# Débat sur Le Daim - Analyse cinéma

Bah oui, parce que c'est en effet dans les creux et les bosses des Pyrénées que Quentin Dupieux a entraîné Jean Dujardin et Adèle Haenel pour Le Dain.
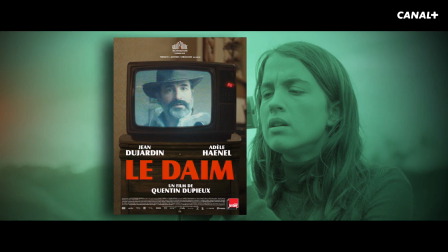Avec son film précédent, Au Poste, Dupieux s'amusait avec le genre policier. Cette fois, il flirte avec l'épouvante avant. Oui, absolument. C'est un film qui est en fait au carrefour entre plusieurs genres et plusieurs tonalités, plusieurs registres. C'est une fable sur un homme qui n'est ni plus ni moins qu'un roi sans divertissement et qui a un blouson en daim qui est son obsession, un blouson en daim 100% daim et qui compte encore toutes ses franges. Alors de Georges, hein, le héros, on ne sait pas grand-chose, hormis qu'il n'est pas du coin, qu'il n'est pas de ces montagnes, qu'il écoute du Joe Dassin dans sa voiture, qu'il a une caméra et surtout qu'il a ce blouson en daim qui lui donne un style juste de ici, ressemble beaucoup malade. À Rio. Surtout pour le style de malade. Style de malade, malade manteau, manteau malade, on ne sait pas trop. En tout cas, la pathologie est en circuit fermé. Et ce qui va intéresser Dupieux ici, ce qu'il va raconter finalement, c'est la trajectoire d'un homme en chute libre, hein, d'un homme seul, complètement dépressif, qui va s'égarer dans sa dépression. Et on parlait tout à l'heure de Au Poste et de l'absurde qui est toujours ici, évidemment. Évidemment, le maître mot, il est un filtre absolu à la psychologie, à l'absurde, et en même temps, c'est aussi un langage presque philosophique, j'allais dire, de l'existence.
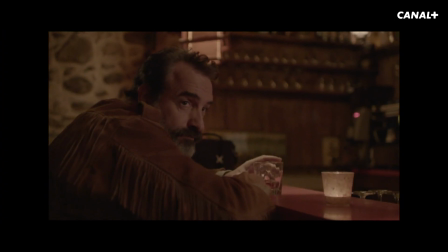Je vous montre des images. Ah ouais. Allez. On rentre dans le bar avec Georges et son manteau accoudé au bar.
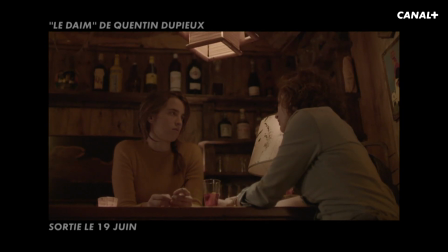Donc on a la caméra légèrement de biais, elle est portée. On a vu que le personnage était trois quarts profil.
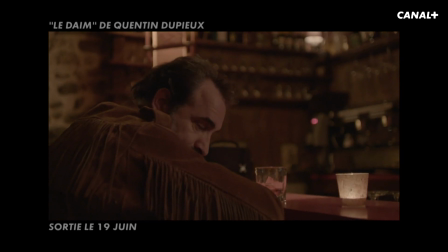On entend cette musique un peu tropico-pop, enfin voilà, qui est complètement décalé, en décalage avec ce qui s'y passe.
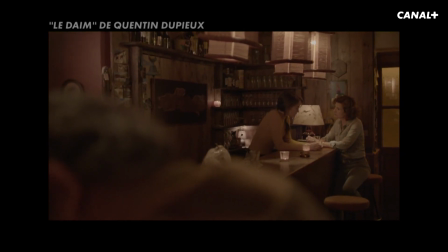On a effectivement voilà, différentes prises de vue sur ce qu'il regarde,
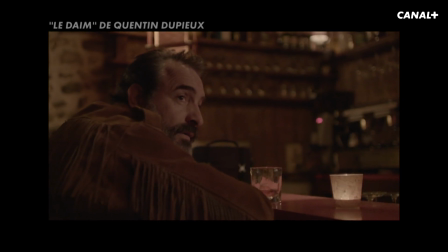le personnage de Georges, et ce sont deux femmes, Adèle Haenel, qui est serveuse, et sa cliente, qui sont en train de discuter.
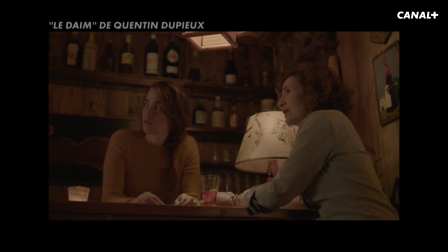Et il est exclu de cette discussion, donc il trouve un moyen pour y rentrer.
Vous parlez de mon blouson?
Évidemment, elles sont interloquées, hein, ces deux femmes.
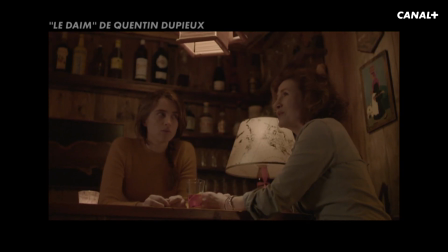Non.
Et puis ce qui est très intéressant en termes de mise en scène, c'est qu'on n'est pas juste dans le simple champ contre champ en réalité, puisque c'est deux espaces qui sont délimités par Dupieux.
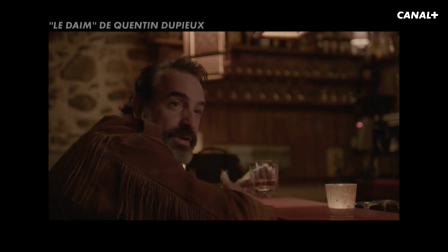Le contact ne prend pas, il n'arrivera pas à finalement établir, j'allais dire, l'approche.
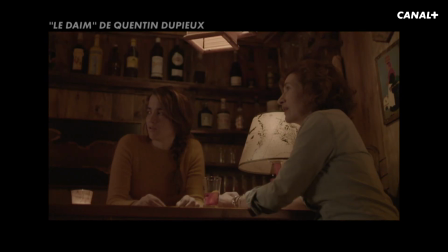Elle est ratée, cette tentative. Donc on a l'espace de Georges et son blouson, et l'espace des deux femmes.
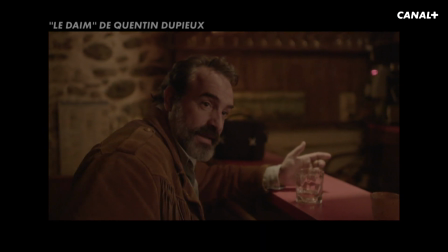Vous voyez bien que c'est pas un vêtement banal.
Voilà, donc au mieux, elle se dit c'est un dragueur un petit peu lourd, au pire, c'est quand même un dingo.
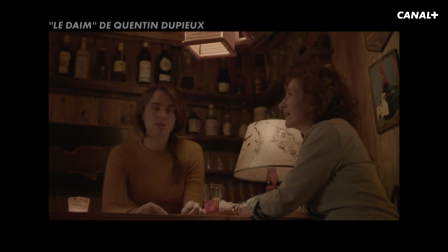Je viens d'arriver là. Mais il a peut-être pas envie qu'on le tutoie direct comme ça. Ça va.
Et puis la colorimétrie est très intéressante, hein, parce que tout de suite, on est quand même.
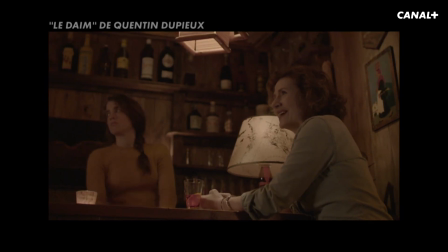Enfin, c'est pas très engageant, quoi, j'ai envie de dire, comme. Tous ces bruns, ce côté saumon.
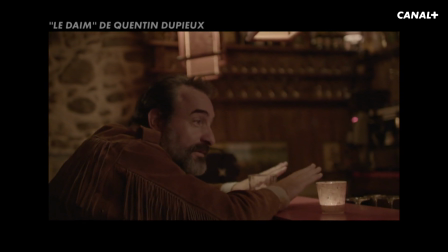Là, je suis au bar. Je bois tranquille un verre, là, je suis.
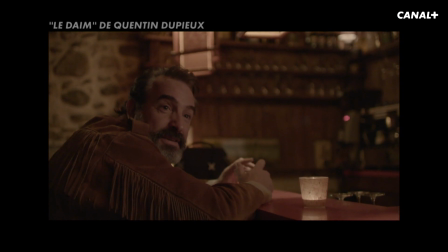Lui, il est très au premier degré, alors qu'elle, elle est très condescendante. Et puis là, on a ce regard flottant de Dujardin. Et qui en dit long, et on sent effectivement la folie petit à petit pénétrer ce personnage. Le film fonctionne aussi beaucoup, Frédéric, sur la rencontre entre Quentin Dupieux et Jean Dujardin, justement, qu'est-ce qui se passe? En fait, je pense que Jean Dujardin s'est énormément inspiré de Quentin Dupieux. La barbe, le phrasé, le regard, et je dirais l'obsession, ce qui fait qu'on peut regarder ce film comme un méta-film. C'est un film aussi sur le tournage du film, et c'est un film sur Quentin Dupieux qui exprime un petit peu sa position de cinéaste à l'intérieur même du cinéma français, c'est-à-dire de quelqu'un, ou du cinéma mondial, c'est quelqu'un qui agit de façon obsessionnelle, pathologique, et qui va au bout de son obsession, au bout de son désir, au point même, à un moment donné, de faire totalement abstraction des autres et de ce que les autres font. Ce qui est intéressant, c'est qu'il possède donc ce blouson en daim en même temps qu'on lui offre une caméra DV. Donc on revient, il parle du film comme d'un premier film pour lui. Il revient à la matière DV, quoi, qui l'intéressait, la matière filmique. Et il va faire un autoportrait en psychopathe. C'est ça qui est intéressant dans la radicalité. Il parle aussi cette recherche de pureté dans cette métamorphose de l'homme vers le daim, parce qu'il va se métamorphoser au fur et à mesure.
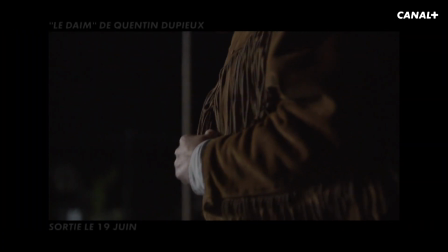Oui, parce que ça commence dans par cette un recherche manteau, mais après, hein, aussi, une démarche. De réalisateur vers la pureté et donc le massacre.
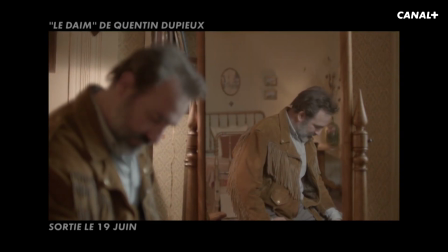C'est assez impressionnant. C'est totalement impressionnant parce que le film est totalement en roue libre.